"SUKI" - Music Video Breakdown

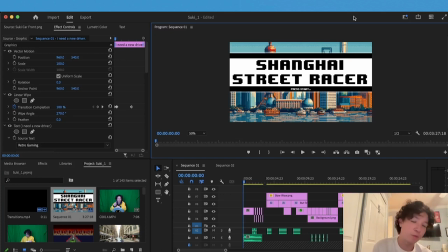opt into hiring an artist to do it if you don't know how to create something like that anyways like i said this whole thing is like if you're playing a video game so i wanted to start off with a introduction screen like if you started a video game it's like the press start
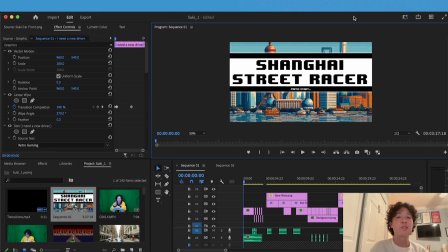it's like kind of a little intro to the story and then a selection screen for your characters you know i had this whole just a little side note i had this whole intro about like my homie like a live action part like my homie giving another homie like yo
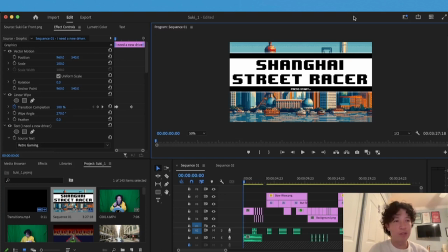i found this game in the shop here you go and we printed out like on a dvd case but i ended up thinking like yo the viewer probably not gonna give a fuck and they're gonna click off because attention span is kind of short so i wanted to kind of dive into it as quick as possible
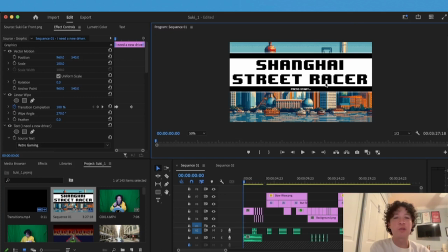so here this background is ai art but like the shangha street racer is the name of the video game i created that in photoshop everything i created pretty much in photoshop um they're all still let me turn the volume down they're all still images everything is still images but
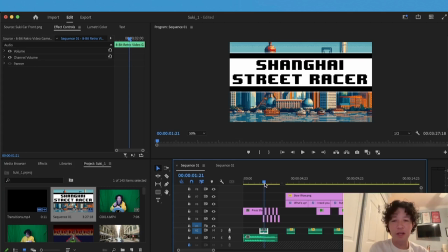the big thing i think that kind of makes these still images come to life is definitely the sound effects like you can easily look up like commercial use video game sound effects or any other type of thing like this was little details make this kind of come to life and you can see
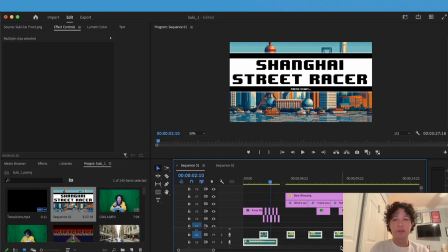them down here it's like a little um like a little beep and then like the sound and then uh uh the music okay so it went
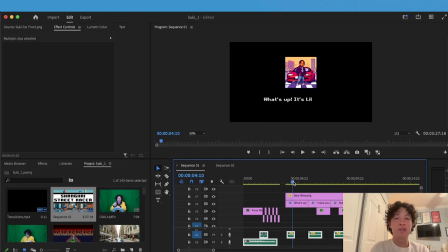into here but this is the next thing i want to show you was kind of the text like in a video game it kind of shows up like this like kind of a swipe or like they're typing and i use a certain font um i can't remember i'll put it up on the
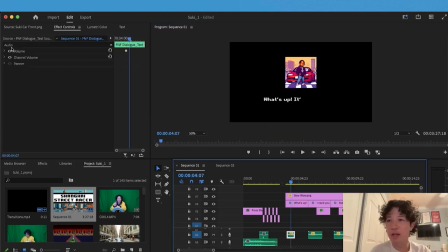screen if i remember it and what i did create this was i used a on so you click the font and i used a linear white right here on the left side if you can see it highlighted and i just created that to like it's like cropping
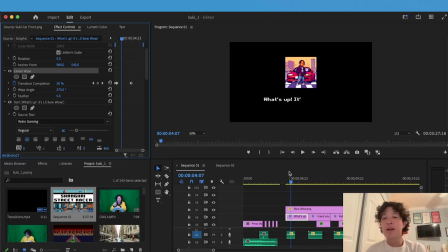so it's like cropping it when you can't see it and slowly undoing the cropping and that's how i made that style font and you're probably wondering why this should say it's a little bow wow so the backstory to this is i wanted to create
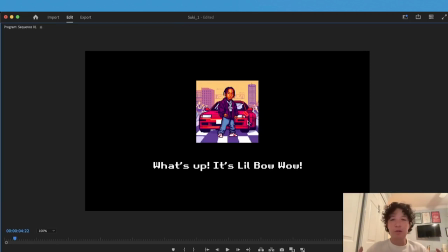like an intro screen of like someone like an npc character or npc um um kind of intro you introing the player of what the hell they're doing and i i put this like in the it is another ai art and i generated it and that shit looked like a little bow wow
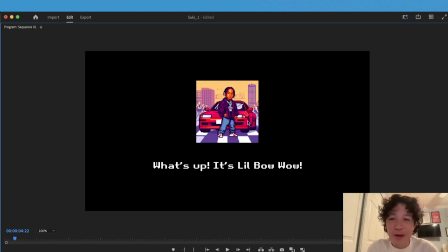and i thought you know fast and furious little bow wow that should be funny as fuck so i said what's up it's a little bow wow i'll create a little story um infiltrate suki and her crew and then that's um oh yeah first who the fuck are you so this is kind of the intro what you're
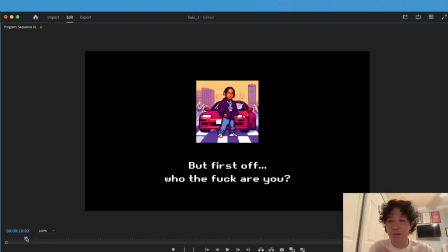doing what the the viewer is doing on this video game and now here comes the selection screen
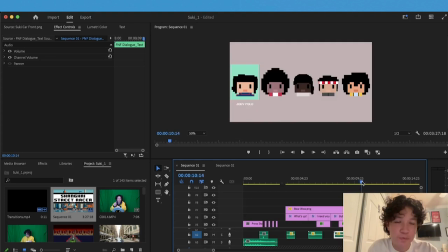and you can see i these ones i created but like i thought it'd be a cool idea to have all the artists in the dream shaolin crew here and then when you select it that's the verse that's going to come up so the first verse is adam shaolin that's the first selection you do and then you select a uh the
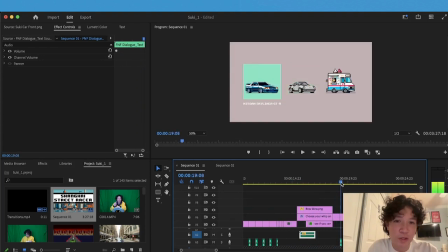car so uh nissan skyliner obviously that's in the movie so that was the first one i thought i asked my homie serge who gave us the camera what other cars should do to name a car he said uh the porsche so that's what that's the one i chose and then my favorite of course is the goddamn fucking ice cream truck and i wanted to
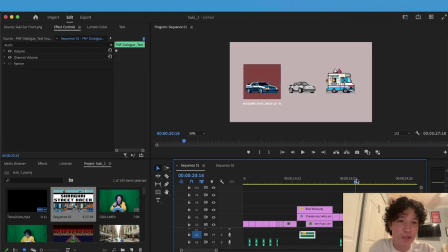use that for my character but you know i thought it'd be funny to save it last so there's an ice cream truck later
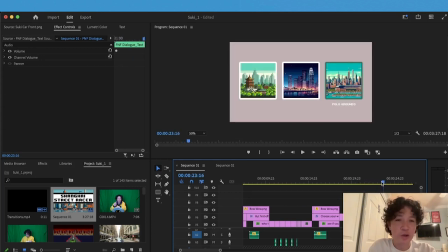um and then now choose a location so the story behind these shaolin of course the one and only the mystical the magical land shaolin dream shaolin was the first one long beach is where we recorded and we're based out of so i thought that'd be a cool other one and then polo grounds
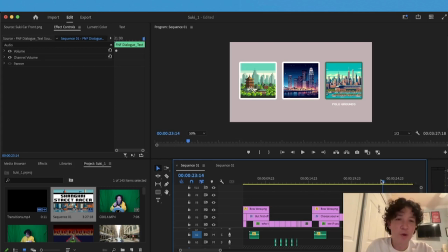uh the artist is called jody polo play on word polo grounds was an old baseball stadium back in New York and I thought that would be a cool location to drive so you'll see all these locations and cars being and characters being driven well three of the characters being driven in the whole
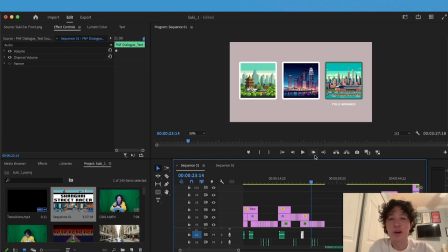music video don't want to spoil it for you check it out if you want to see it all but that was kind of like one big aspect of it
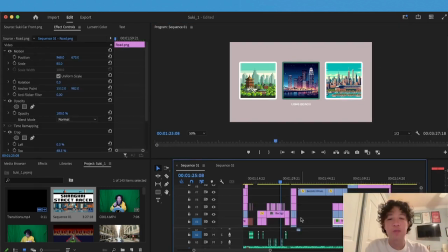and I'll show you the second big aspect so this is another big part that I wanted to go over which is the driving scene
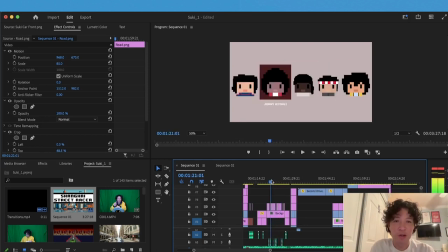and just to set this up as you can see the artists is or the viewers chosen Johnny Miyagi the Porsche and Long Beach so right here whoops right
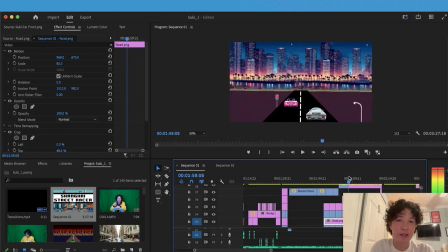here you'll see a kind of what the driving scene entails and let me just mute this real quick and you can see how the cars
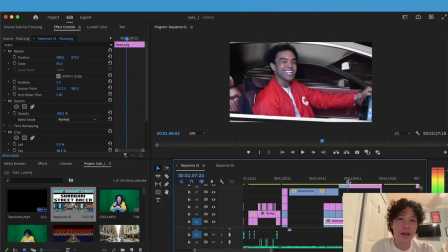are moving and all that and in order to get like this kind of process
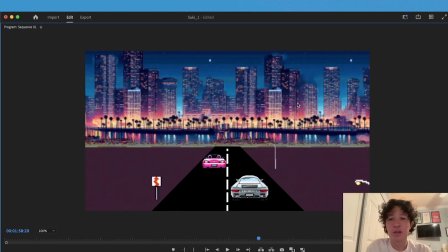we had to all these are are still images and just keyframed all right so you got the background you got the two cars the road the lines on the road and the outskirts and they're all except maybe the
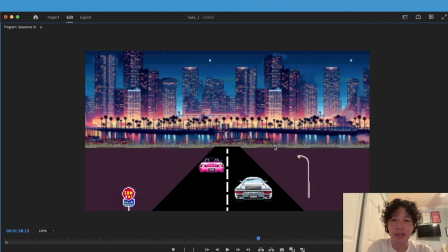background they're all moving to make it look like these cars are actually moving and being animated and how we did that was like for example on the pink suki car
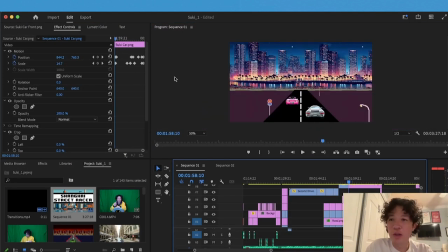we keyframed it so it would get smaller zoom out i'm trying to say and move to the right as you can see same with the white car uh the porsche and the white lines are being keyframed to move down
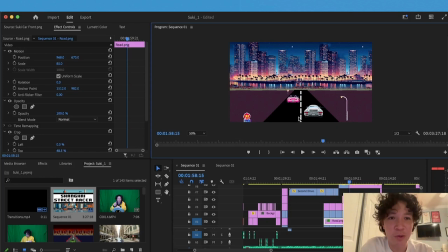and what we did is it technically it takes up the whole screen but i cropped it so you only see this part and that moves down and the background and the road are still images and then the outskirts is actually from a video that i uh credited in the music video and i'll credit in this video as well
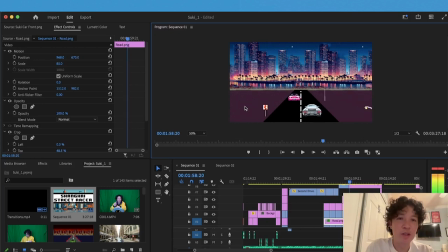for the eight-bitted like outskirts or like roads like this too so that's where i took it from just because it looks really cool and i wanted to implement it in my video and their looks dope as hell so go check them out as well i'll link the video and that's how i kind of made this
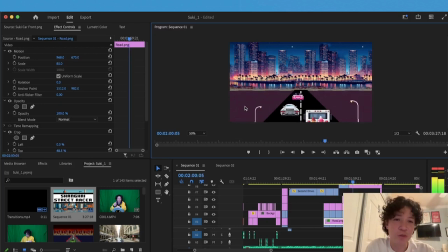editing and then um i have the ice cream truck come in here like kind of zoom up and you'll get it if you watch the music video
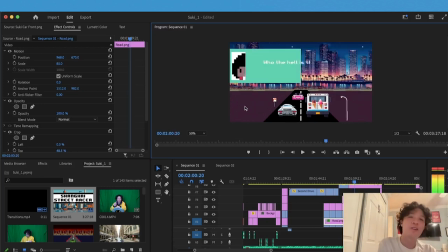and then of course the classic dialogue screen and this is your character who the hell is that um and then just how they talk
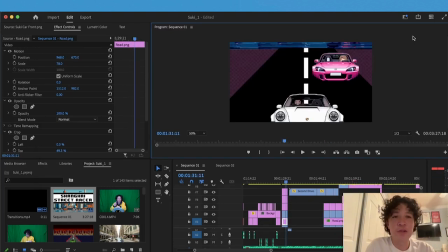to each other okay so that was the second part i wanted to show you and like the last kind of big scene is the live action shot where you see our faces and how we transition from this eight-bit world to a
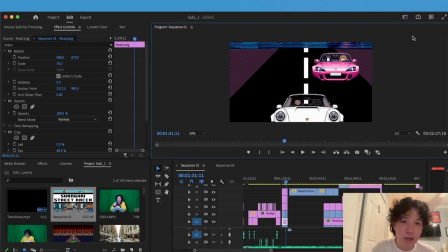more uh sorry to a live action uh shot
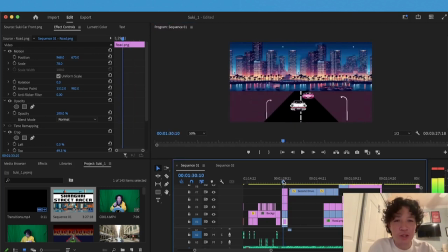so what i thought would be a cool transition so still on the johnny miyagi long beach in the porch a section of the video we have a front shot of johnny
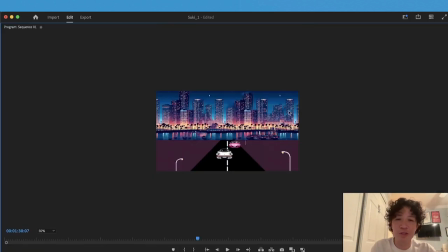miyagi and suki right here and you can kind of see his face zooming up right here if you really look
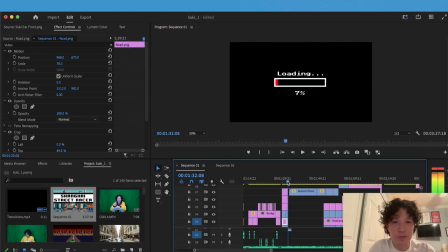and basically we zoom up on the character and this is where the kind of the loading screens stick into the
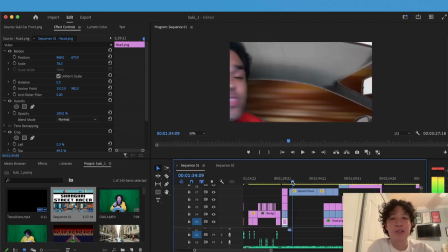video game theme and coming down here and you can see um johnny
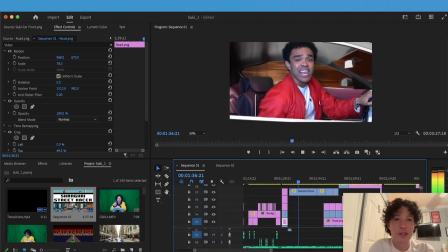here quote unquote driving let me mute this and you can see the background obviously it doesn't look fucking real it looks fake as hell but
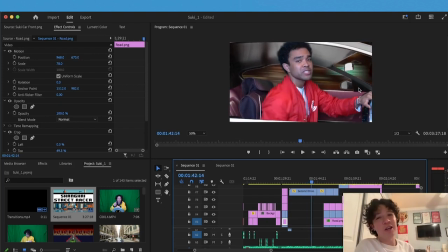that was kind of the idea and how we created this shot was here's the chair we had here's john and he's in front of a green screen now